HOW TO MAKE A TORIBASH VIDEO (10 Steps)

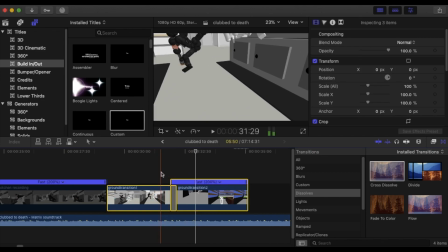All right, so here's a transition It goes down to the great ground and I cut it to when it rises
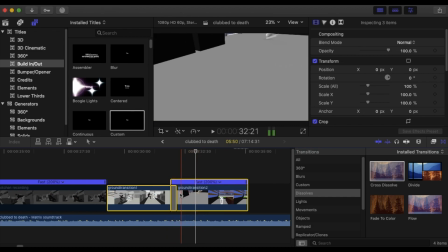in the next replay off of the great ground And it looks like this I put dissolve in the middle
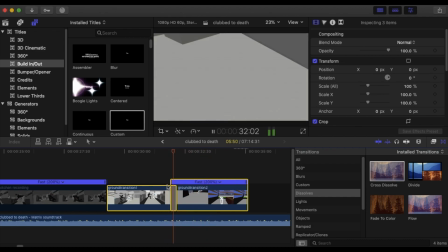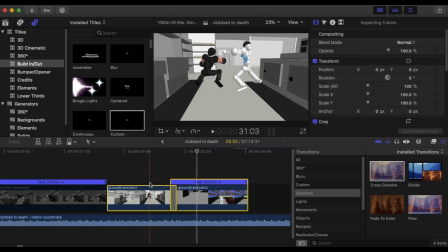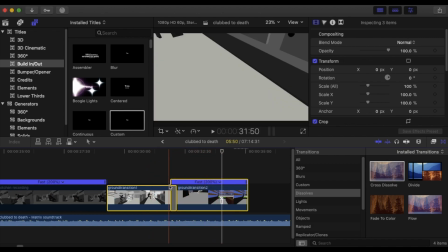So that's a transition,
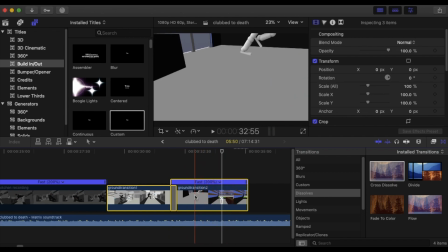you know And then you would just go into the next replay and edit how you want to the music or not with the music you can add effects you
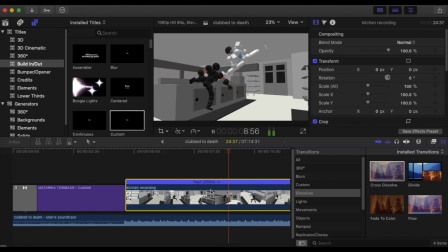know that like know that moment let
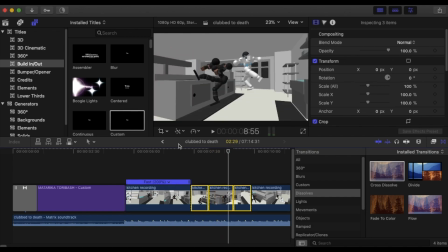me just get this moment so I can show you so I saw a really interesting moment of sync see
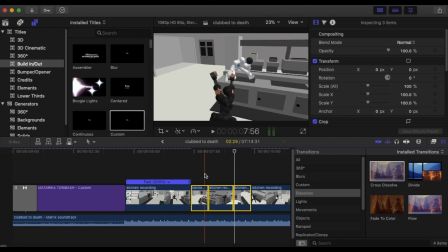it right there see like I didn't even edit that so that's a cool
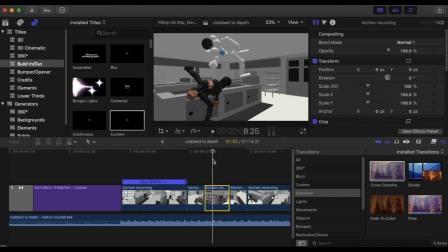moment you would want to emphasize so for example if you wanted to I do this effect a lot
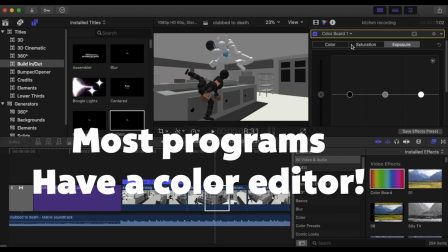just like play with the colors a little bit your thing probably won't look like this because most people use PC and
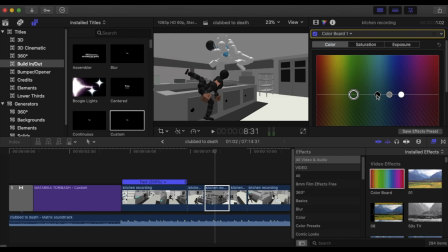I'm on Mac but I'm Europe your program should have a feature that allows this but what I mean is a
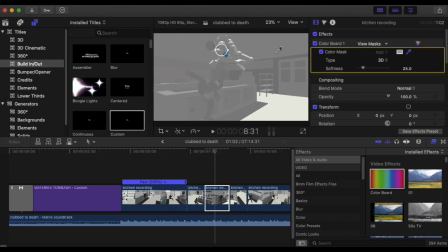nice the color mask for example see what can we do here that's
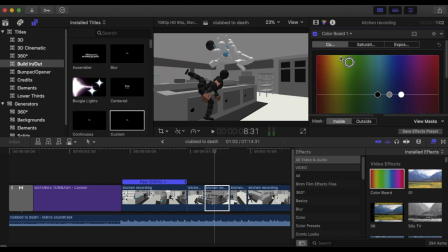cool maybe like I like a
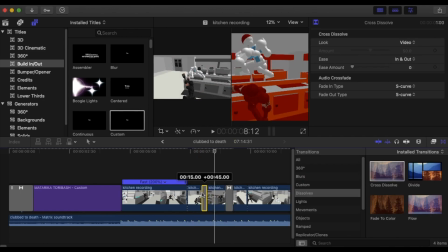Dissolve so it's very seamless and now check it out ah
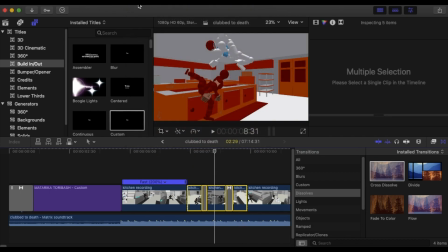When I just press all right, and then we're going to watch it
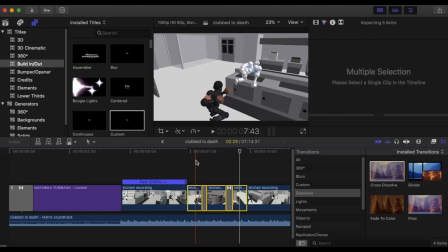See that's the effect I guess to emphasize that spin moment And also before you wrap up your video you want to kind of edit the colors to what you want a lot of programs have
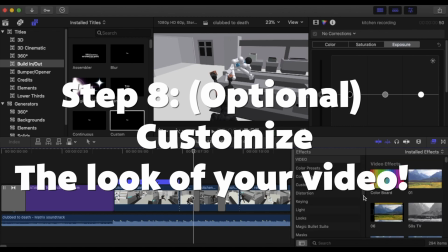like looks that you can choose from different kind of color grading looks most
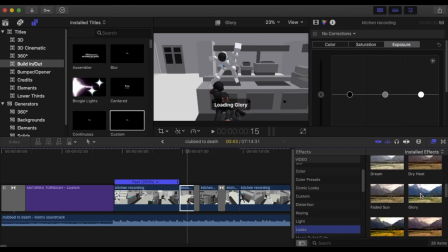of them will probably look really ugly but then it's up to you to to tweak it
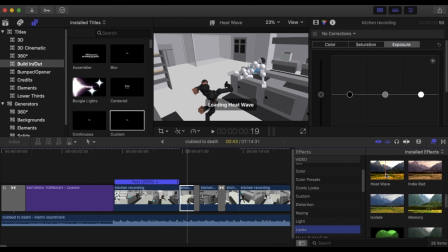I guess and make it look the way that you want it to look and this is optional something I do because I'm stupid
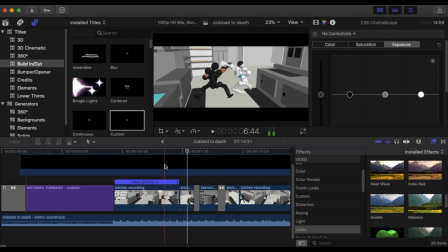so for example if you add these aspect ratio bars it's this right here
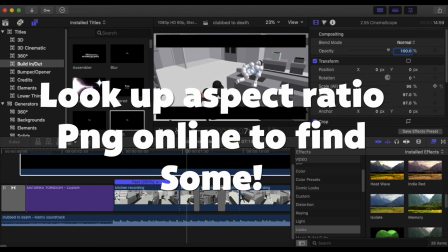don't cover up all your shot but just like give it a little like just black bars
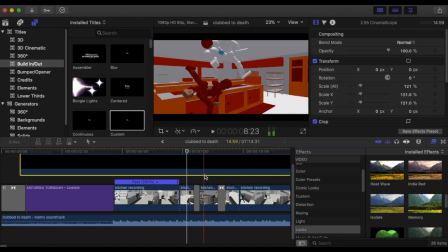you know and it'll make your edit look a lot more cinematic
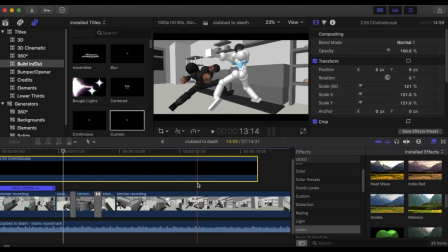stuff like sound effects is optional wherever you get your sound effects you can add punch effects people who are more professionally into editing they use
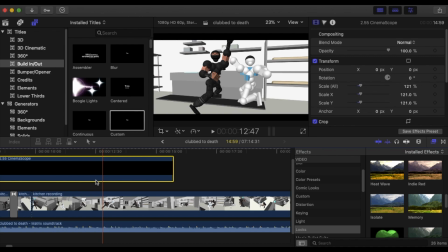an application called Real Smart Motion Blur, RSMB,
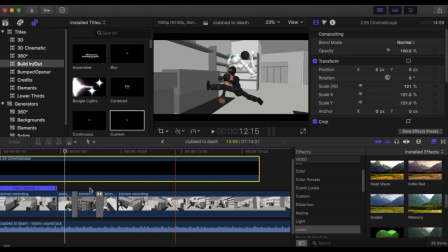or Twixer, which is for changing speed smoothly. RSMB is for adding motion blur to your motions, so they come off as more smooth.
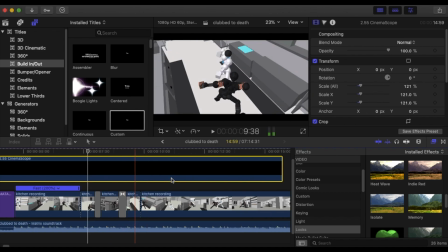And those things can be found on the internet, legally or illegally.
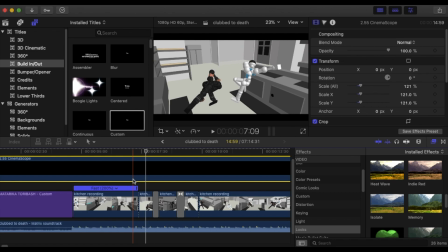It's very easy to acquire illegally but I'm not telling you to go do that cough cough so let me
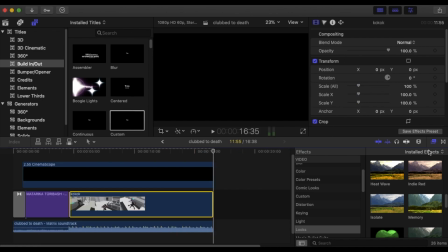show you for example real smart motion blur these are my settings I use you can kind of customize your own and save it as a preset I'm sure most programs will let you do
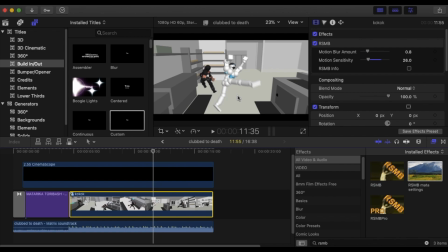that so I add real smart motion blur you can already see the movement here it's a little blurry when it goes fast if I turn it off becomes clear turn back on it becomes blurry and it makes your movements look a lot more smooth you always want to make your videos on 60
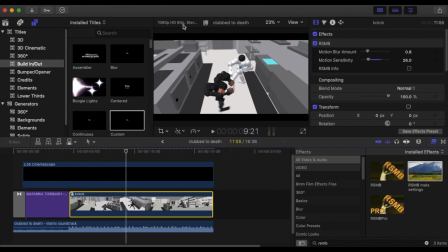frames per second as most tour bash replays will look the best on 60 frames per second
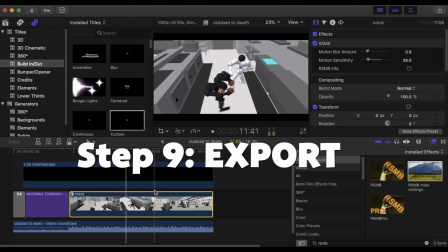all right let's export this small little chunk that we made see how it looks